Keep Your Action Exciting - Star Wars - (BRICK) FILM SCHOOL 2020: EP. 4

editor, an animator, and a visual effects artist. Today I'm going to be breaking down my thought process and influences in creating the action sequences for my most recent film, Darth Vader vs Kylo Ren. If you haven't already, check that out either now or after the video. If you enjoyed this video, remember to like and subscribe.
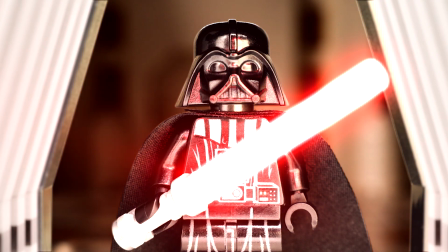[0:22]
I upload every single week. You're not going to want to miss it. One of my greatest passions when it comes to filmmaking and writing is action sequences. And yes, there is a writing process.
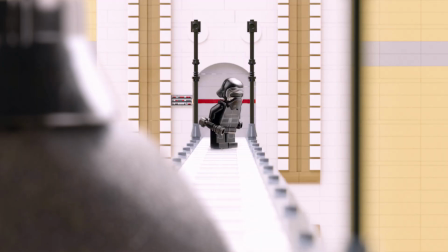[0:32]
If the action sequence isn't popping off the page and making me feel like, oh man, I really want to see this, then it isn't really working, or it isn't really worth making. So what's the most important element in a fight sequence? Just plain old action?
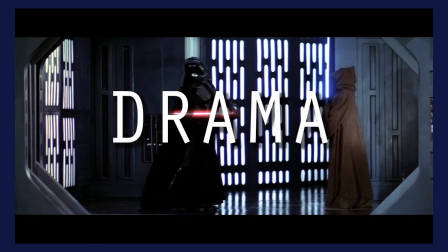[0:46]
Punches? Saber clashes? Drama. Now bear with me, as this video is not just about drama, as that's been talked about, you know, like a million times.
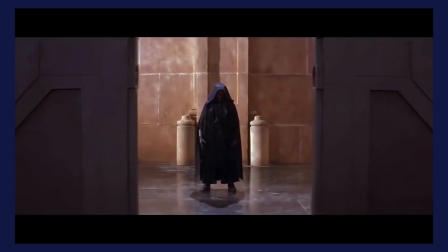[0:54]
There's a lot of variation in the duels throughout the Skywalker saga.
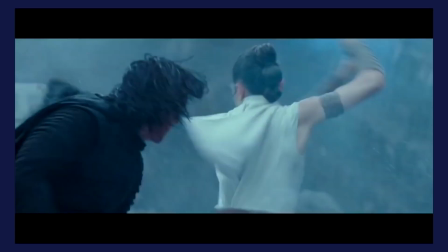[0:58]
So let's go into detail as to why i think some of those resonate better with modern audiences than others here's one of the most iconic lightsaber duels
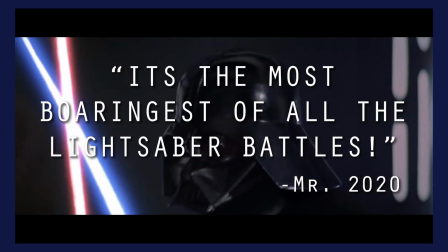[1:05]
in all of star wars and most modern day moviegoers will just tell you it's the most boringest of all the lightsaber battles many an essay has
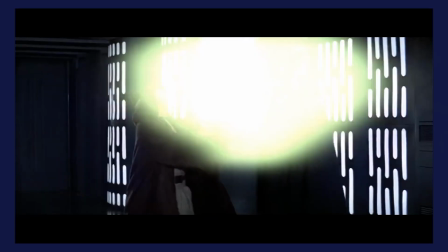[1:12]
just gone into why from a technical standpoint the emotion of the scene is what makes this duel good and why the emotion behind a scene like this is most important which is correct and you know that's a good explanation for the audiences of today that's only looking at it from one point of view you know like the right now point of view. Let's take a moment to focus on something that I think is extremely important, which is the perspective of audience expectations. Let's travel back to 1977. The biggest movie in the world was Jaws.
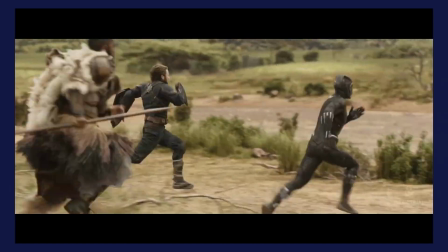[1:40]
Huge action movies weren't a dime a dozen, and the understanding of pacing as a culture wasn't going a million miles a minute.
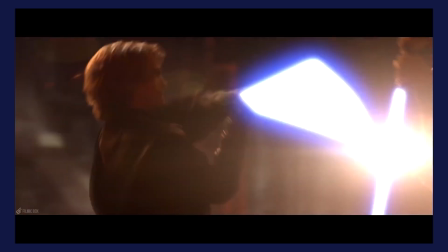[1:46]
People wouldn't know what the heck to do with something like this, and people had never seen a lightsaber ever before.
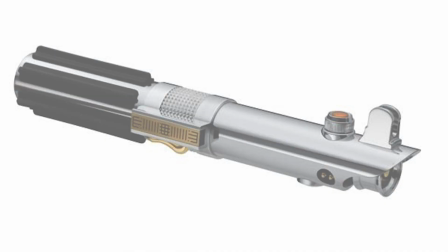[1:53]
Just think about that. This did not even exist. So what am I getting at here? You have to take into account your modern audience and what is going to wow them, doing things that they've never seen before.
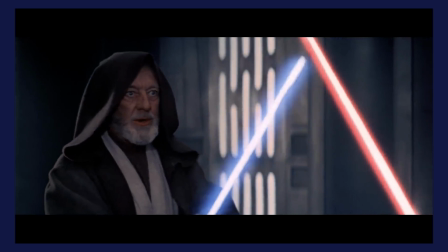[2:04]
The reason why this fight worked just beyond the emotional weight of the scene is because it was freaking cool to see lightsabers ignite,
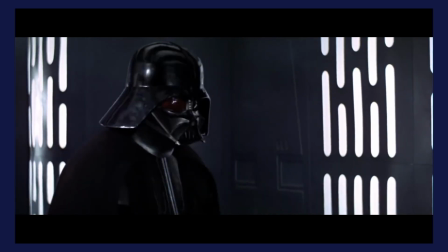[2:12]
to see them clash, the sound alone, the visually stunning nature of the blades, unlike anything anyone had ever seen. Take away that audio and visual sensation of seeing something like that for the very first time.
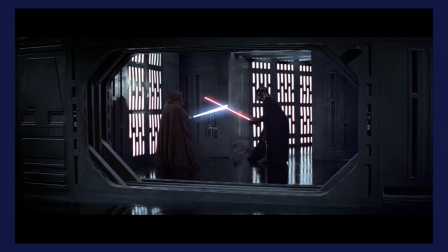[2:24]
Of course this fight seems boring because the film is over 40 years old and inspired modern cinema,
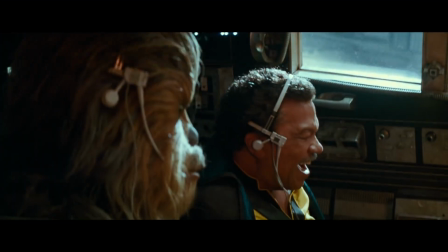[2:30]
and now we're growing up with an overload of insane action sequences, with each one wanting to top the last. The point I'm trying to get at is that you have to take into account your audience right now at this point in time.
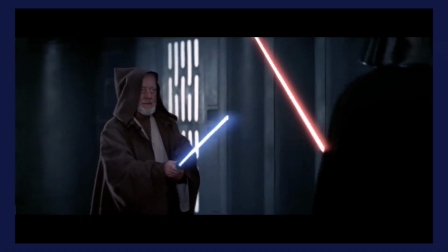[2:41]
Do people think this is cool right now? No, we've been desensitized to sabers clashing together.
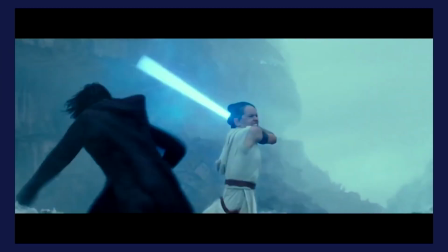[2:46]
The sounds are the same as they've always been, we're accustomed to the way they work, The lightsaber as a weapon is almost as standard to our brains as a sword nowadays. Not quite to that level, but you get what I'm trying to say. It doesn't hold the same weight as it used to.
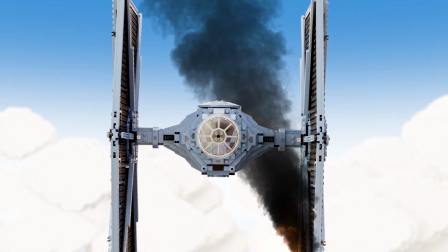[2:59]
So when I make an action sequence now, what I'm least interested in showing is two guys slapping their sabers together.
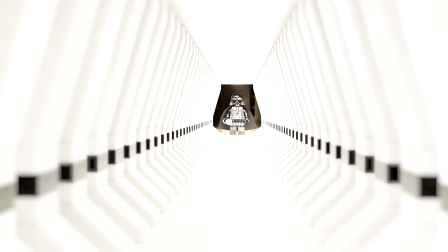[3:05]
I would argue that the set piece of a lightsaber duel is much more important nowadays than just two people clashing sabers.
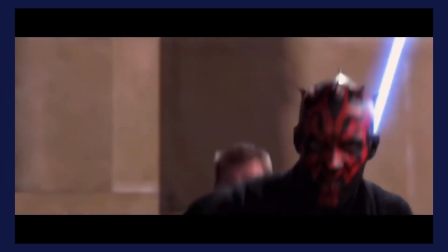[3:12]
Looking back on these films right now, what do you remember about Luke vs. Darth Vader?
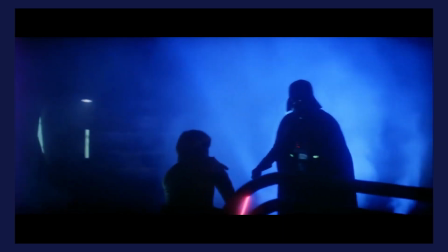[3:18]
When thinking about it in a day-to-day, is it this? Or is it moments like this?
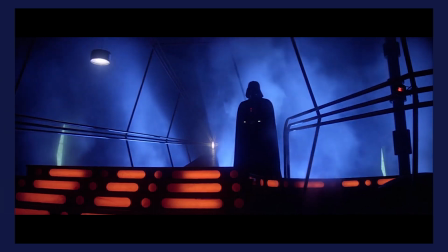[3:28]
For Revenge of the Sith, is it this?
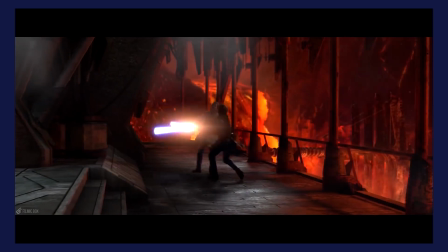[3:34]
Or is it this? We're attracted to things we haven't seen before, and when looking back on these films, we're attracted to the things we haven't seen since.
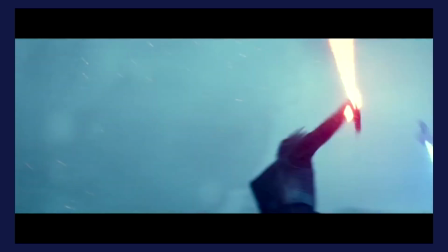[3:45]
In some scenarios, you can just make the focus be the lightsaber clashing and that kind of thing.
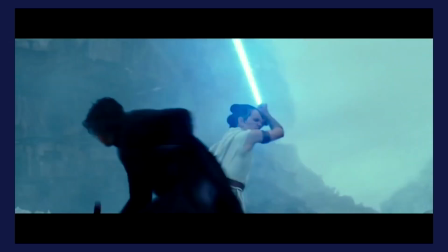[3:51]
But I guess what I'm saying is that if you really want to wow people, the set piece is much more important.
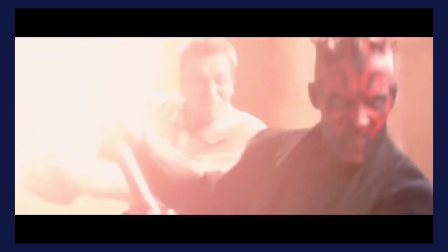[3:57]
Yes, some saber clashing can still be cool, but what is interesting about this?
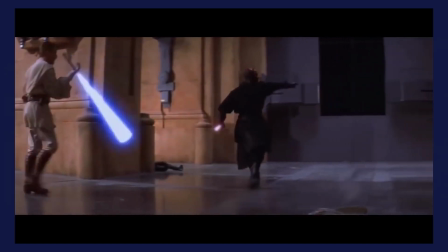[4:02]
The impact of the sabers, or is it the fact that it's two Jedi against a super cool-looking Sith Lord who has a double-bladed lightsaber? It's a cool scenario, it's a cool circumstance that still we've not seen on the big screen since.